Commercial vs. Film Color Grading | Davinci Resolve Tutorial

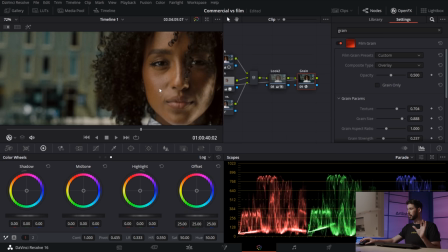16:33 So I'm just gonna exaggerate this a little bit, but do this to your taste, of course.
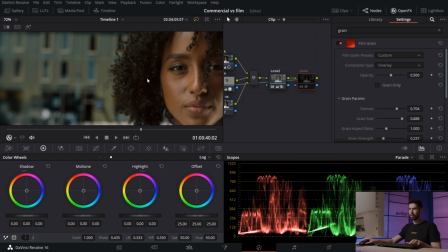16:39 So yeah, again, I'm not sure if you guys can see this over on YouTube, but just the grain is adding, like, let's zoom in here.
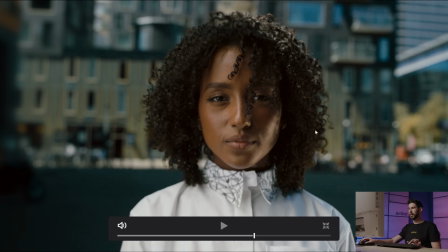16:47 Let's go full screen, actually. Like, this is adding a lot of texture and grit to the image.
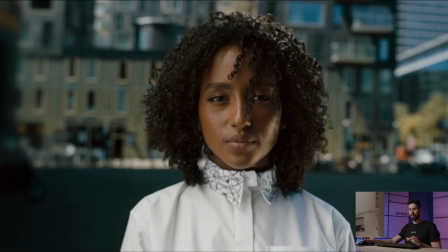16:54 And it's really adding a lot of character. So I'm gonna keep it at that.
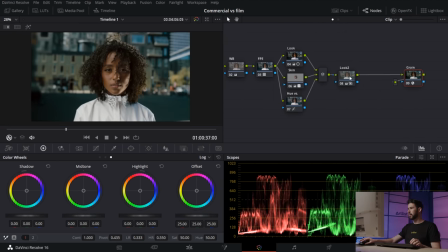17:00 And then I do wanna add a vignette, actually, before the grain. So let's create a power window. And then let's pull the curves down. And now obviously it's darkening the center, which is not what I want.
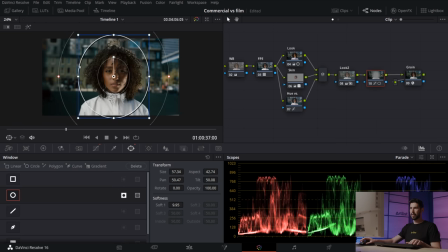17:17 So I'm just gonna click over here to reverse it. And now we can see that the outside is getting darker and not the inside. So I'm going pretty dramatic with that. I like it.
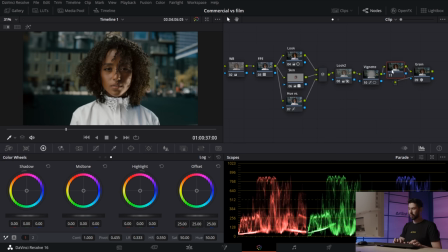17:32 And then I do wanna add just a tiny bit of glow just to bring some softness to the image.
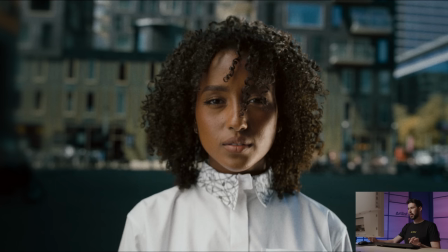17:44 So before and after, just a small touch, but I really think it helps.
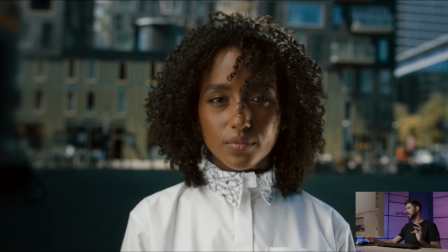17:49 Just take a little bit of that digital edge off. And yeah, that's gonna be it for the film version of this grading. And you can see it just looks way more cinematic than the previous one. It's way dirtier, it has more color, it has more grit to it.
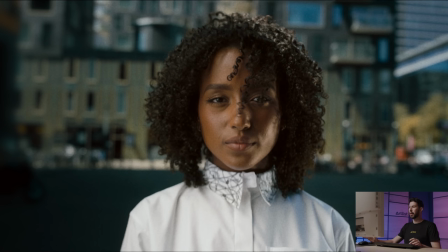18:04 While the commercial look was really clean and crisp, this one is a lot more character. It's like in your face, it looks like a movie. And I really enjoy this look, honestly. I like doing this more, but obviously it depends on the project and the type of look that is needed for that.
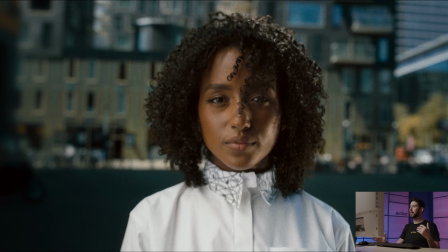18:20 So a commercial is gonna be very different from a film or a short doc or something like that. And that's just what I really wanted to highlight with this tutorial. So that is all for this video. I really hope it helped you guys out and I hope you enjoyed watching it and you liked it. If you did, give this video a like and consider subscribing to never miss another one of our videos.
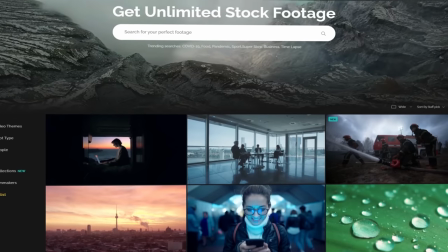18:41 For today's giveaway, one of you guys could win a free 1-year junior subscription to ArtGrid, our stock footage platform. All you gotta do is let us know down in the comments below, what do you want us to talk about next? Here are the 3 lucky winners from our last giveaway. Congratulations to you guys, and until the next one, stay creative.